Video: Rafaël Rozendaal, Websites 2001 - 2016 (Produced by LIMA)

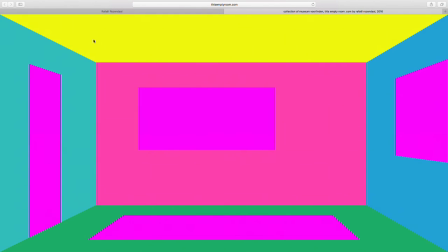And that means there's many different planes.
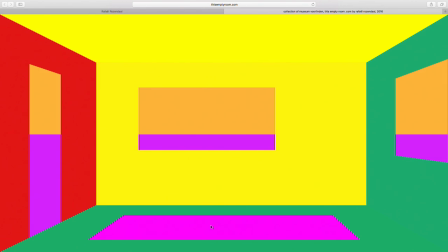There's this plane, this one, there's a rug on the floor, there's the floor itself, and each plane is filled with a different color,
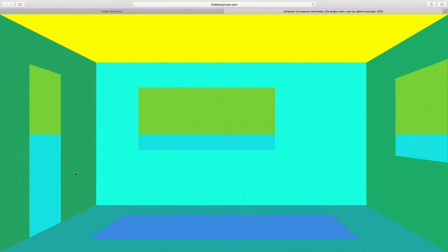and those colors pulse between another set of pre-selected colors.
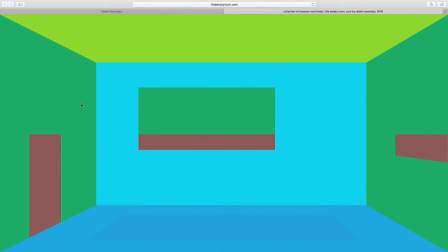So this one goes from green, right now this area is green,
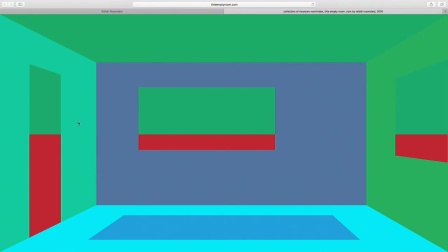and then it'll fade to light green, this is fading to red, from blue to red.
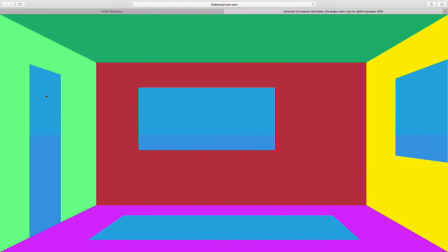So each area is pulsing, and sometimes the neighbor areas are almost the same color.
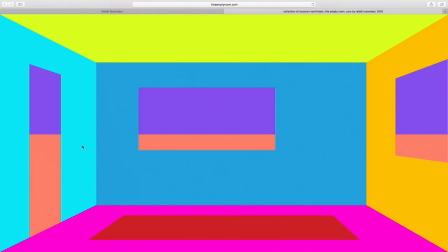The sky and the ground outside are connected. So this area and this area and this area are always the same color.
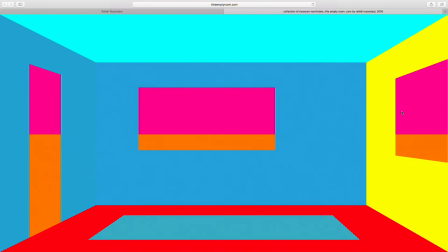If they're fading, they're fading together. This one and this one and this one, they're fading together.
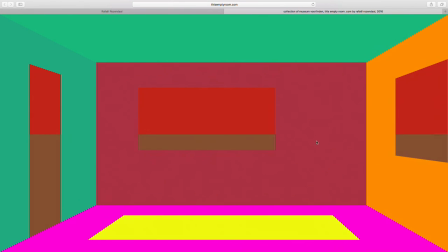All the areas are fading. The website will scale.
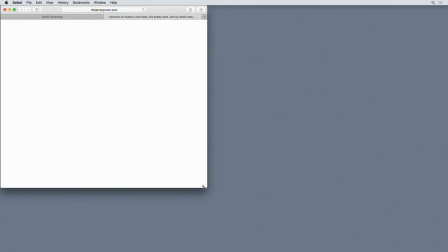It will completely squeeze with the preferences of the user.
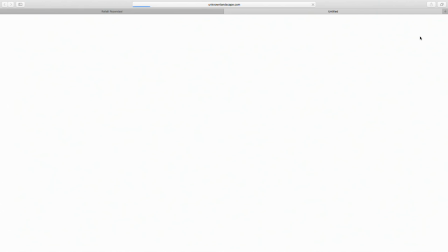This is unknown landscape.
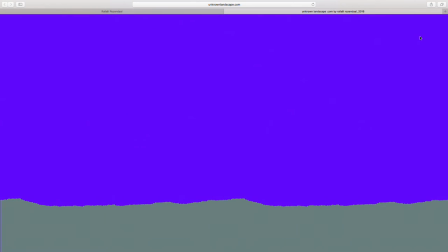It's a horizon, a sort of hill, and there's a background color and a foreground color, and they also fade.
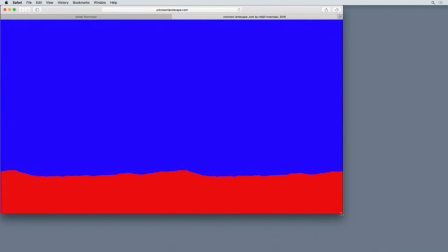And it has a bit of a smart resize script where it will resize up to a point, but if it gets too narrow, it will start cropping it, because otherwise the line didn't look good.
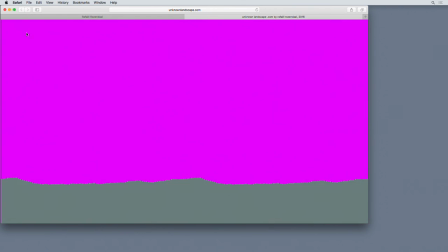So that's in the script, and otherwise it's just pulsing at a random interval.
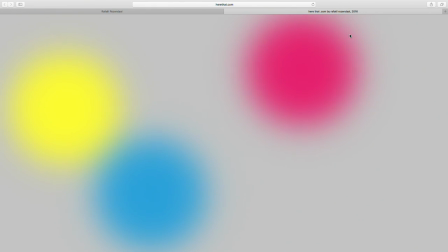This is herethat.com. It's a little bit similar to the pink, yellow, blue, where there's a number of shapes that are moving slowly.
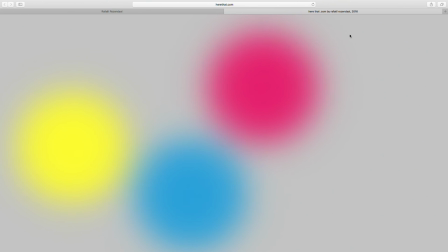But there's a blur on top of it, so you don't see where one shape begins and the other shape ends.
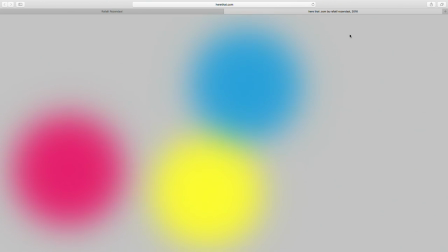And when the shapes hit each other, they swap colors.
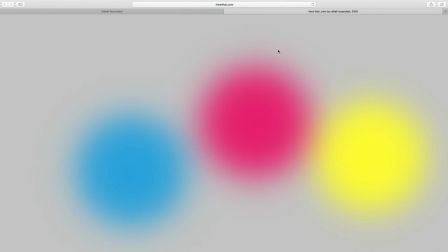One note here is that this CSS property of blurring works in all browsers except Internet Explorer.
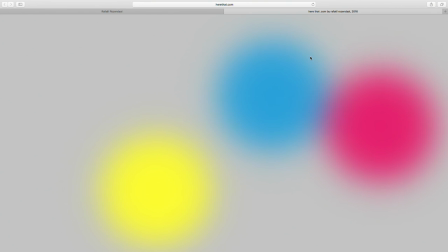Maybe now in Microsoft Edge it's fine. So as of now, it works well.
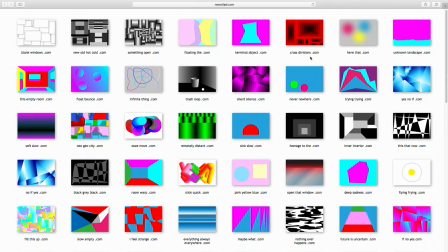That's one of the few pieces that has a problem in Internet Explorer. This is crossdivisions.com.
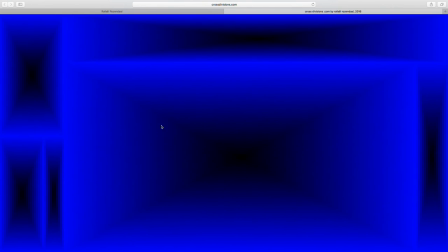The screen is divided into different areas, and each area has this X across, and
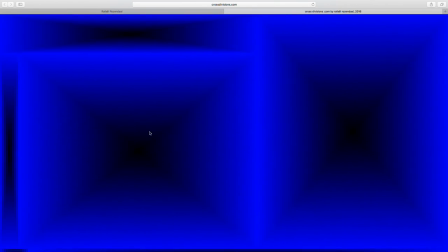the four areas that are created by that X have a gradient that sort of creates a cone, as if you're looking into a cone,
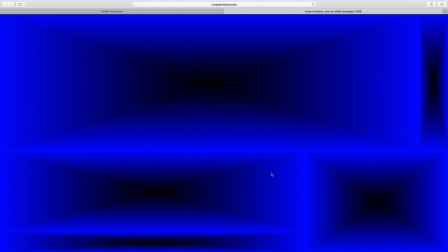a rectangular cone. And then the areas are squeezing each other. So this line is squeezing down, it's squeezing all these other areas.
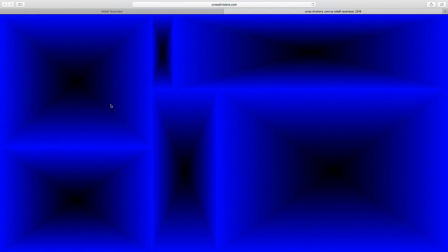Now this line is moving up, it's squeezing this one, but then this one is squeezing that way.
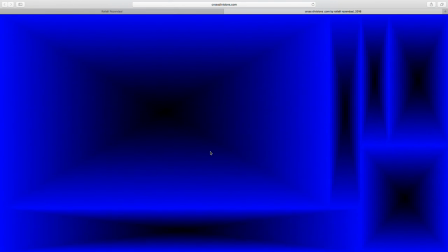It's just continuously, everything's pushing each other. There's no interaction except for the color change.
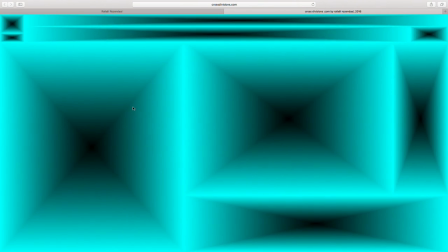But the movement is completely on its own. There's no... These are the same colors as in silence.
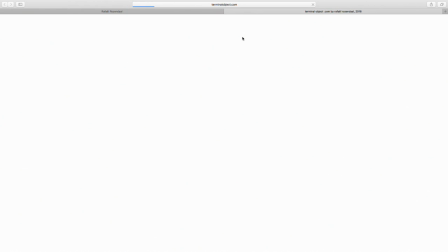This is terminalobject.com.
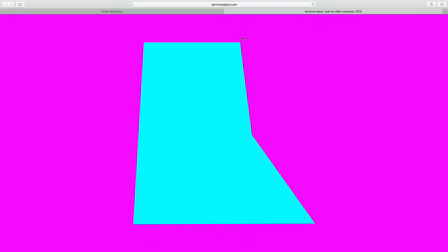There's a shape and there's a background and there's purple and there's blue.
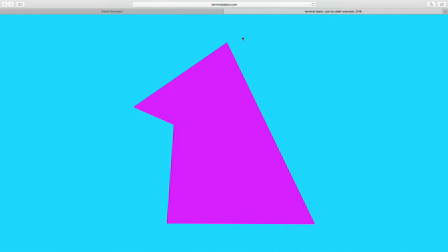And they fade in and out. And that way, sometimes the background and the foreground are the same.
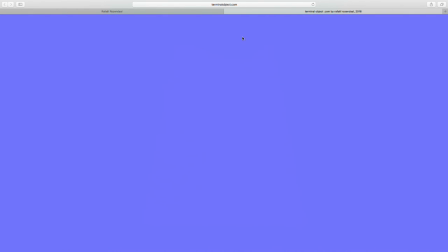And whenever they're the same, the shape changes. So it's playing a little bit with the after image of your eye. So you still see the previous shape in an after image, but the next shape already arrives. This was also a thing where I thought a linear fade between the two would be fine, but it turned out that,
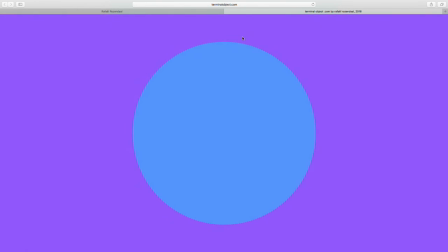and I don't remember if it was ease in or ease out, but that was better. It created a better sensation.
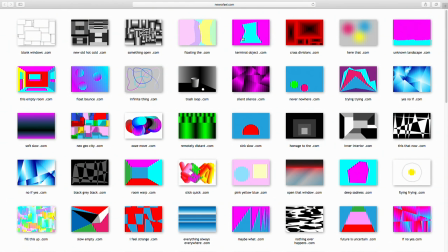So it's not a linear movement. This is floatingthe.com.
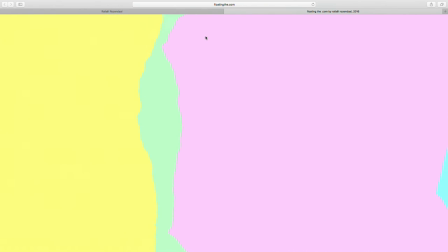There's a number of shapes based on torn paper.
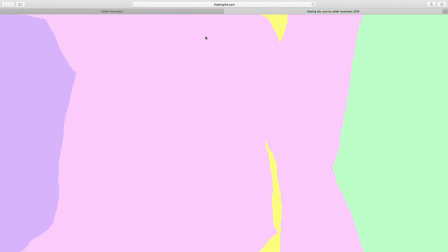And the shapes, there's five pre-selected pastel colors,
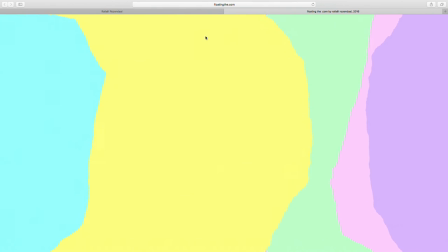and it keeps adding shapes on top, and all the shapes move toward the center.
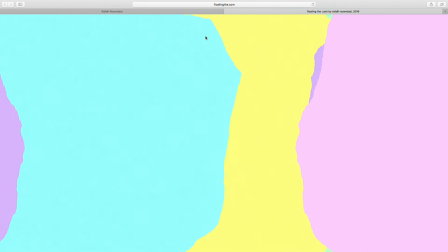And so it feels a bit like pieces of paper moving towards the center and then pausing.
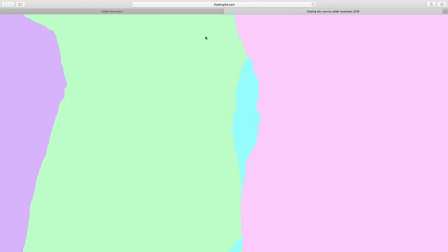And because of all the torn shapes, it keeps creating a lot of different shapes in between.
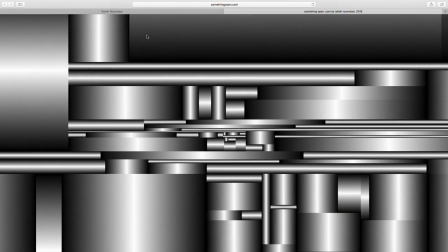Now this is somethingopen.com. What happens here is that it keeps dividing all the areas, like in Into Time,
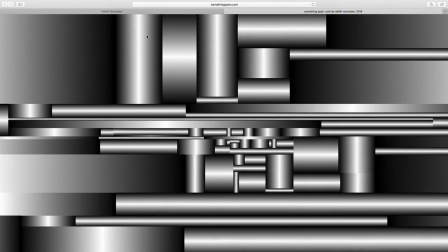but it's also the entire composition is growing, it's scaling, it's getting bigger.
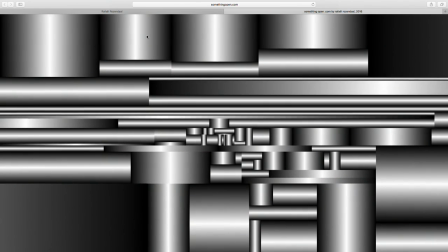And so the division of the shapes has a preference.
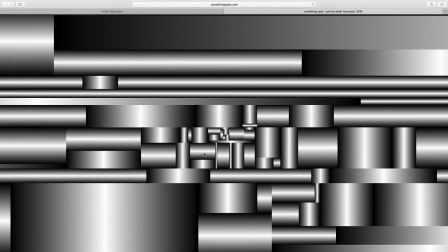It will happen more likely closer to the center. It happens sometimes outside of the center, but it mostly happens in the center.
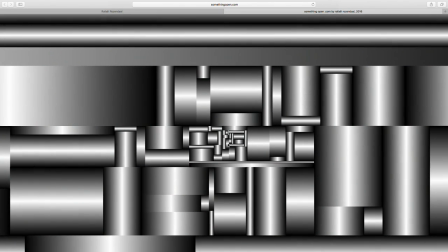And the idea is that as the whole composition is growing, but it's getting divided again in the middle,
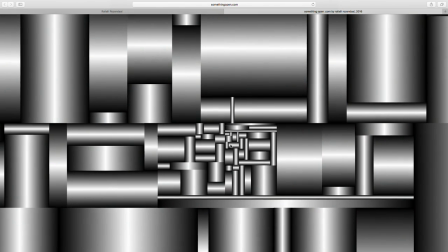the whole balance of the composition stays the same.
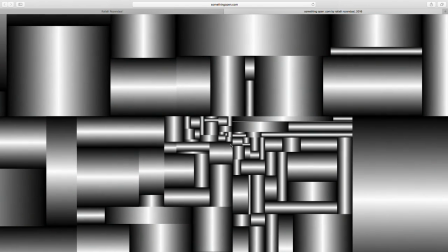So it feels like you're making the image bigger, but because it keeps being divided, the overall image stays the same.
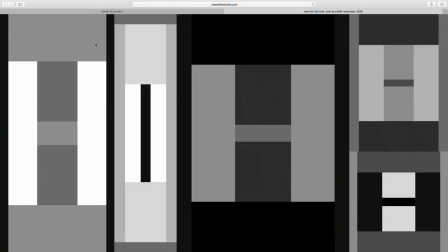This is new, old, hot, cold. This is also compositions.
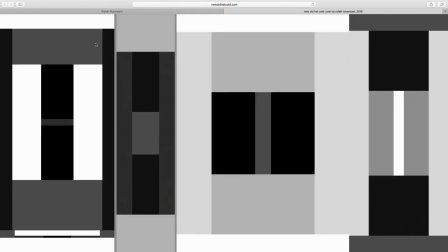There are major areas and minor areas. So the major areas are growing.
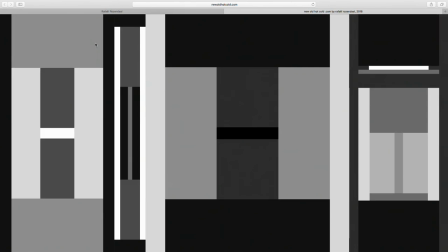Inside the major area, there's an expansion of shapes, but then the major areas are pushing each other, so they will shrink.
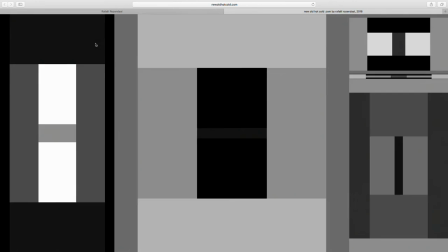I hope you get it. It's hard to put to words, but the colors are blinking and the areas are pushing each other out of the way.
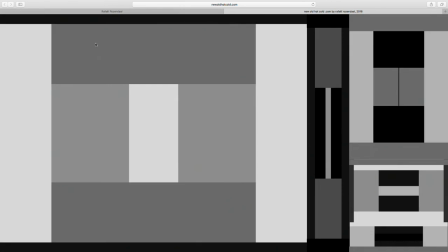Here you see it. The left one is pushing everything else.
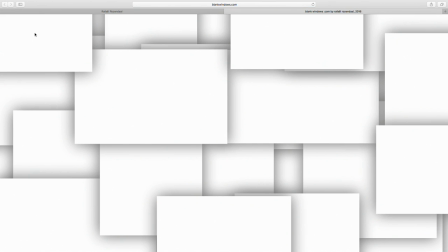And this is the final website, number 103 so far. Thank you for listening. I hope this helps in the future. And this website is called Blank Windows. We have a suggestion of browser windows or file windows or system windows, whatever you want to call them. They're rectangles with a drop shadow.
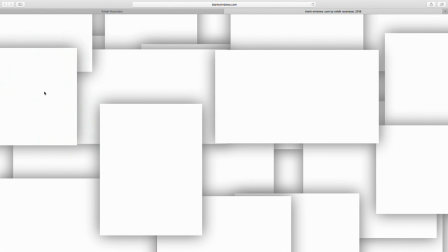There's a parameter of a smallest one and a largest one, but they're all a little bit different.
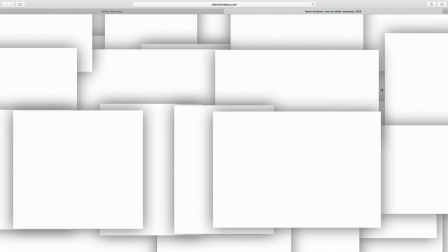They're random. And if I see one that's in the background and I click there, it will move to the foreground.
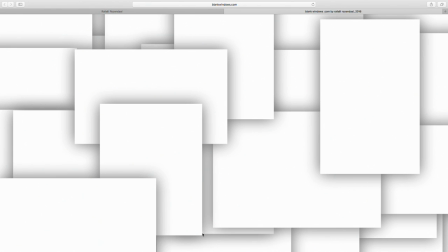So I can keep looking for ones in the background and moving them to the foreground.
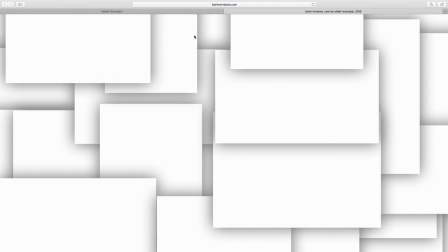That's the normal behavior in a system window. Whenever you click on a window, even if it's in the background, it'll jump up.
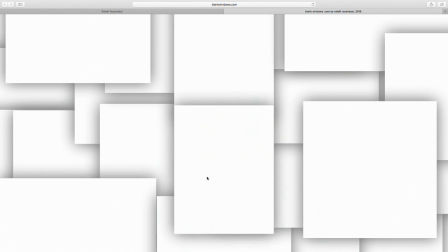It will ask for your attention, so that's why it moves up. And then what I can do, if I grab the center of a window, I can move it.
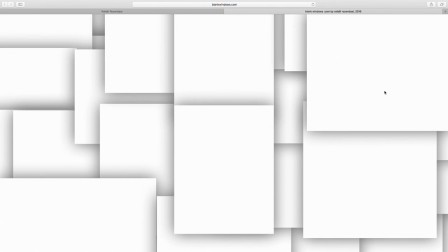So I can put it somewhere else,
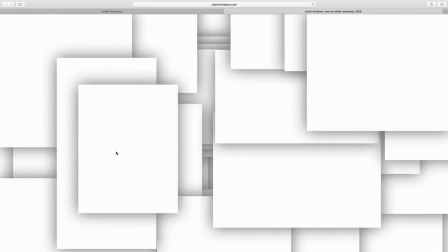just like you would in a Finder or a Explorer or whatever your system software is called.
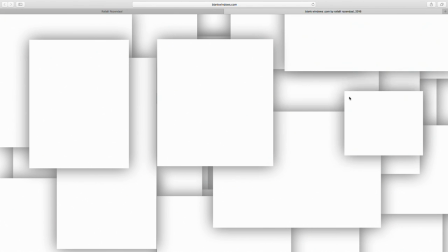And so I can move them around. And if I go to the corners of each window, I can resize them, just like you would with a system window. If I'm in this corner, this is not the corner, this is a side. So then I move the side, and this way I move the corner.
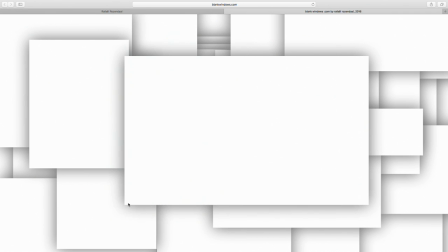And I can even make them very big, and then it just covers up the rest.
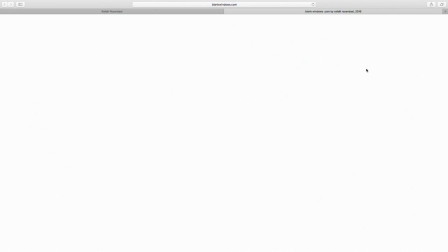So now I can't take anything to the foreground because this one is dominating the rest, but I can move this one and then.
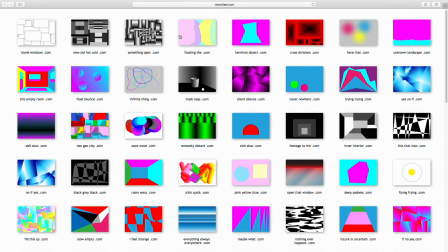Okay, well, this was the final website. We've seen 103. This is August 2016 at the LIMA Institute in Amsterdam. And that was it.